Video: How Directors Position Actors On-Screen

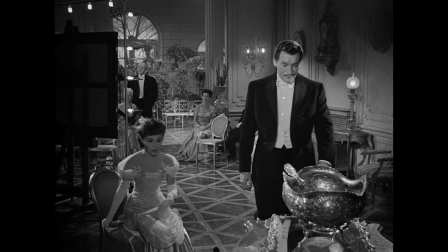4:07 George here doesn't cotton too much to body talk. Paunchy here isn't too happy when the conversation moves to muscle.
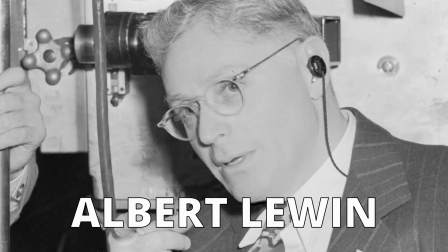4:15 How much do you want?
Now check this shot from The Private Affairs of Bellamy by Albert Lewin, one of the greatest directors you've never heard of.
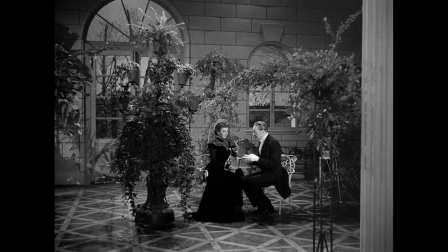4:23 George Sanders is in the foreground watching as his wife talks to another man in the background.
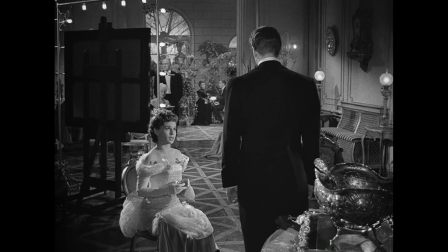4:28 You're not listening to me at all. Your thoughts are miles away. No, not miles away, just some 30 feet.
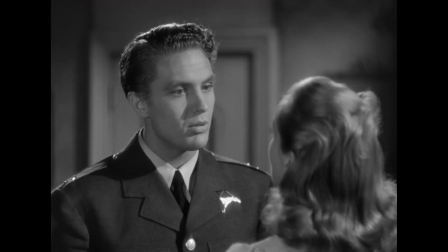4:35 It all shows how great depth is to give you a character's perspective.
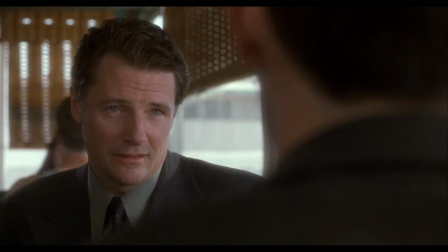4:39 That's why the most popular use of depth is when the camera is placed over a character's shoulder to show you what he's seeing.
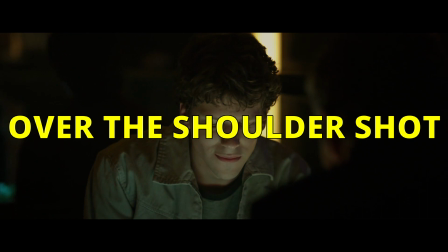4:47 I hate to get too technical with names but this type of over-the-shoulder shot is called...
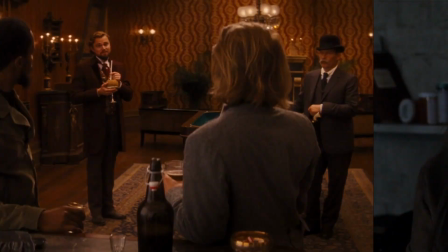4:52 The Over-the-Shoulder Shot. It's basically the two-shot of depth. Just because 3D directing is more complex, it doesn't mean it's always better.
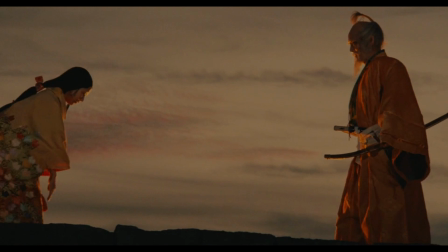5:01 See here what an amazing bidimensional composition Kurosawa makes in Ren.
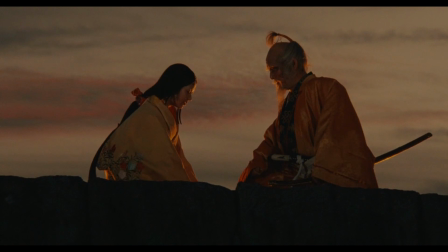5:06 The characters in clothesline and a flat background and it's still beautiful and painterly.
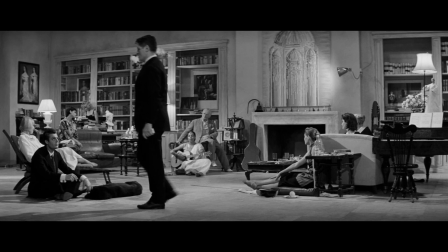5:12 It will always come down to the story and how creative is the director.
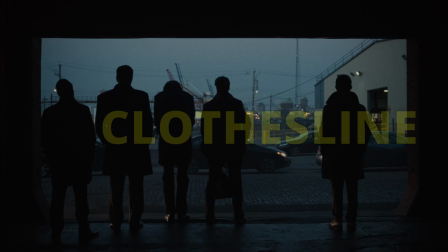5:17 Dimensions are just tools.
Congratulations Tom. I hear you swallowed your own load.
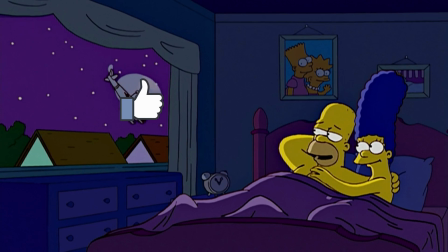5:25 Yeah, I did. Stupid army, searching for me with that giant helicopter in the distance.
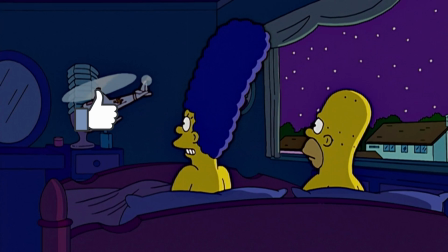5:33 It's not giant and it's not in the distance.